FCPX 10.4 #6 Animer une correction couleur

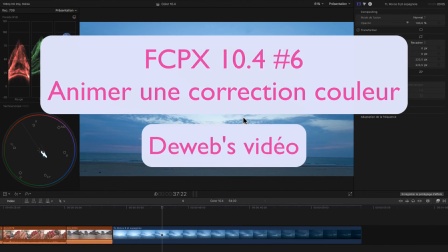0:00 Bonjour, nouveau tuto sur l'étalonnage couleur et les nouvelles fonctions d'étalonnage couleur dans Final Cut Pro version 10.4 si vous avez bien effectué la dernière mise à jour vous allez voir que l'on peut désormais
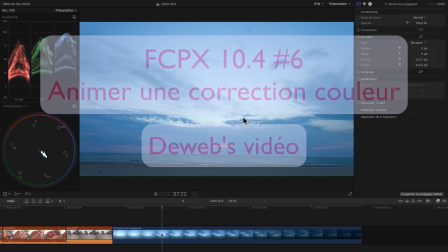0:13 ce qui était une grande revendication des monteurs sur Final Cut Pro 10 on peut désormais
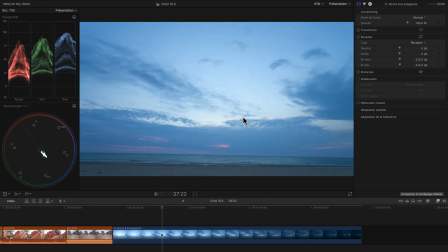0:18 mettre des points clés et créer des animations sur les corrections colorimétriques et on va voir sur ce plan comment on peut se servir justement de cette faculté de pouvoir animer les corrections couleur vous voyez que là j'ai un coucher de soleil donc une lumière qui descend tout doucement
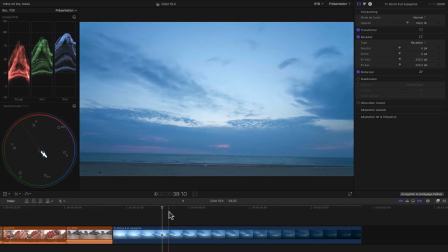0:34 avec un changement colorimétrique un petit peu, mais pas tant que ça en fait parce que le soleil est caché, on voit bien que c'est un peu rouge le ciel derrière, mais comme il est caché derrière les nuages,
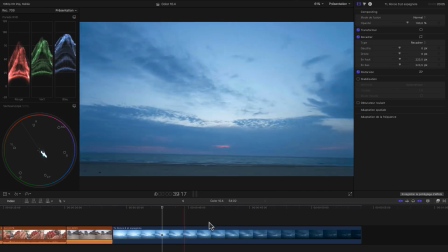0:43 on le sent moins sur l'ensemble de l'image je trouve, donc c'est ça que je voudrais accentuer,
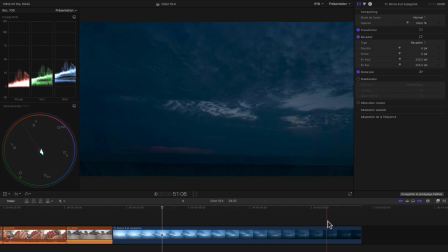0:46 d'abord je voudrais que le soleil et que la lumière descendent plus rapidement et je voudrais en même temps aussi changer un petit peu,
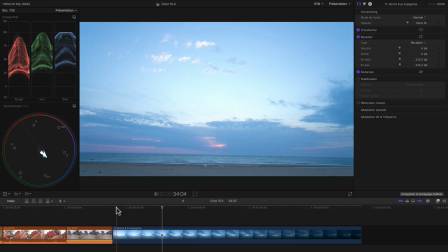0:53 bon à la fois le contraste mais aussi la couleur de ce plan dans le temps. Alors comment je vais faire ?
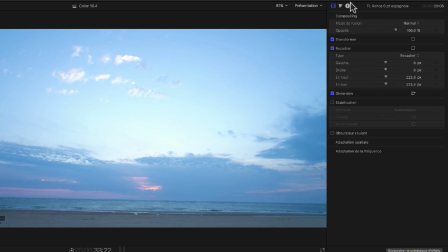0:59 Je vais commencer par venir me mettre sur la première image ici et je vais ajouter une courbe de couleur et je vais commencer par ici, voyez c'est là qu'on met les points clés, mettre un point clé sur cette courbe de couleur et sur la première image ici je vais par exemple descendre un peu,
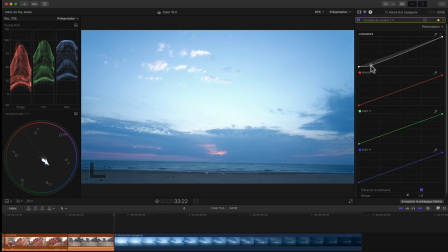1:18 regardez comme ça, accentuer un peu descendre un peu les basses lumières notamment pour le rouge et ce rouge, vous voyez, je voudrais essayer de le rééquilibrer un petit peu, donc je vais mettre un point clé là et je vais faire ça aussi ça sur le rouge, le remonter un peu redescendre encore un petit peu du coup l'ensemble comme ça
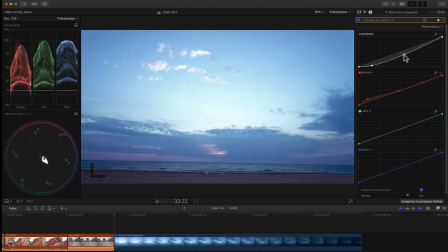1:38 pas spécialement dans les hautes lumières, je suis un petit peu aussi comme ça, ça sera beaucoup mieux pour le ciel notamment parce que vous voyez ici j'avais un écrétage dans le bleu à cause de la lumière du soleil qui est très qui dans le ciel reflète du gros bleu voilà donc je ne suis pas trop mal comme ça je suis à peu près mieux et je voudrais également
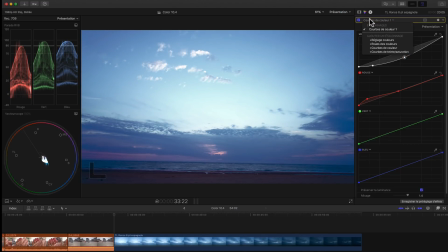1:57 voilà un petit peu comme ça en même temps ajouter également une roue de couleur là encore mettre un point clé
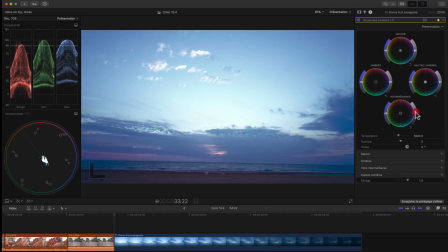2:06 et jouer sur mon point de lumière intermédiaire comme ça
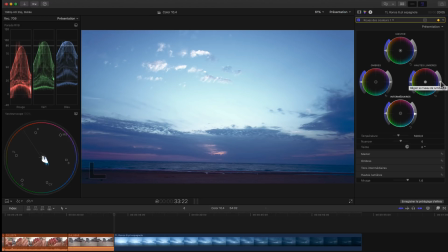2:12 et sur mes hautes lumières un petit peu comme ça voilà, c'est juste un petit poil maintenant je vais venir par exemple à peu près ici,
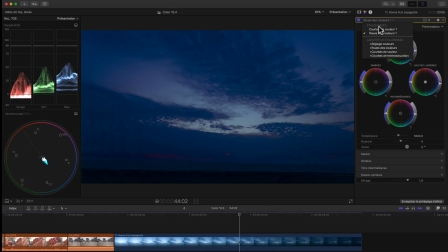2:21 au milieu ici et là je vais basculer sur mes courbes de couleurs et mes courbes de couleurs je vais les faire assez évoluer, là notamment le rouge, vraiment voilà, que le ciel ici devienne vraiment rouge, donc j'accentue complètement le rouge ici
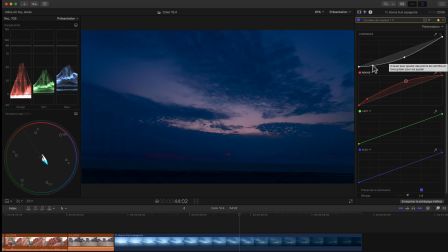2:42 comme ça et là je vais remonter un petit peu mes noirs, comme ça un tout petit peu et en même temps je vais retourner dans mes roues de couleurs et là maintenant je vais descendre les ombres complètement pour faire comme
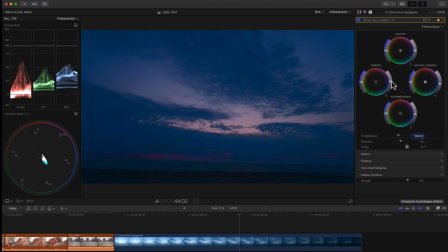3:01 un fondur noir ici pardon auparavant je vais également mettre un changer la température de couleurs ici hop passer dans le hop et descendre un petit peu tout ça
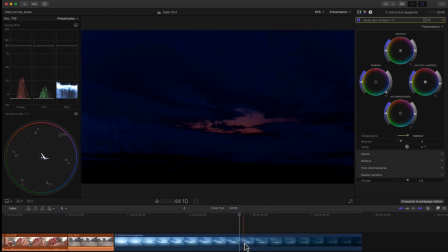3:14 voilà maintenant que j'ai fait tout ça le problème c'est que ça chute un peu rapidement là, donc j'ai ma bonne correction de couleur dans le ciel mais en fait je voudrais changer la position du point clé qui baisse ici les ombres complètement.
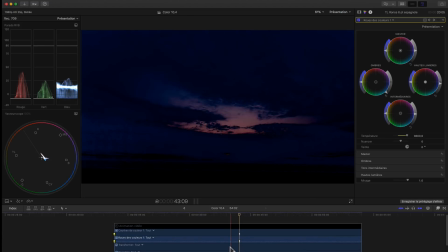3:30 Donc je vais ici dans afficher l'animation vidéo et vous voyez sur la roue de couleur les points clés je vais plutôt les reculer un petit peu ici comme ça, voilà parce que je ne veux pas que la nuit tombe trop vite quand même. Donc j'ai changé la position des points clés sur mes roues des couleurs mais j'ai gardé par contre la position sur les courbes et Et regardez maintenant si on relie l'ensemble,
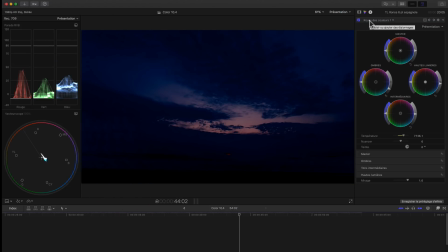3:50 je peux fermer mon animation vidéo, vous allez voir que que ce soit sur les courbes de couleurs,
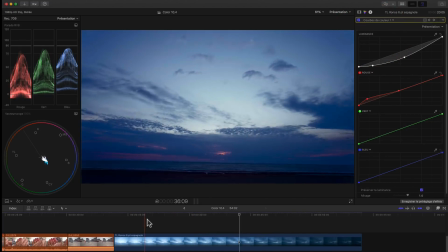3:56 ou regardez ici, mes courbes de couleurs vont varier au fur et à mesure en lecture.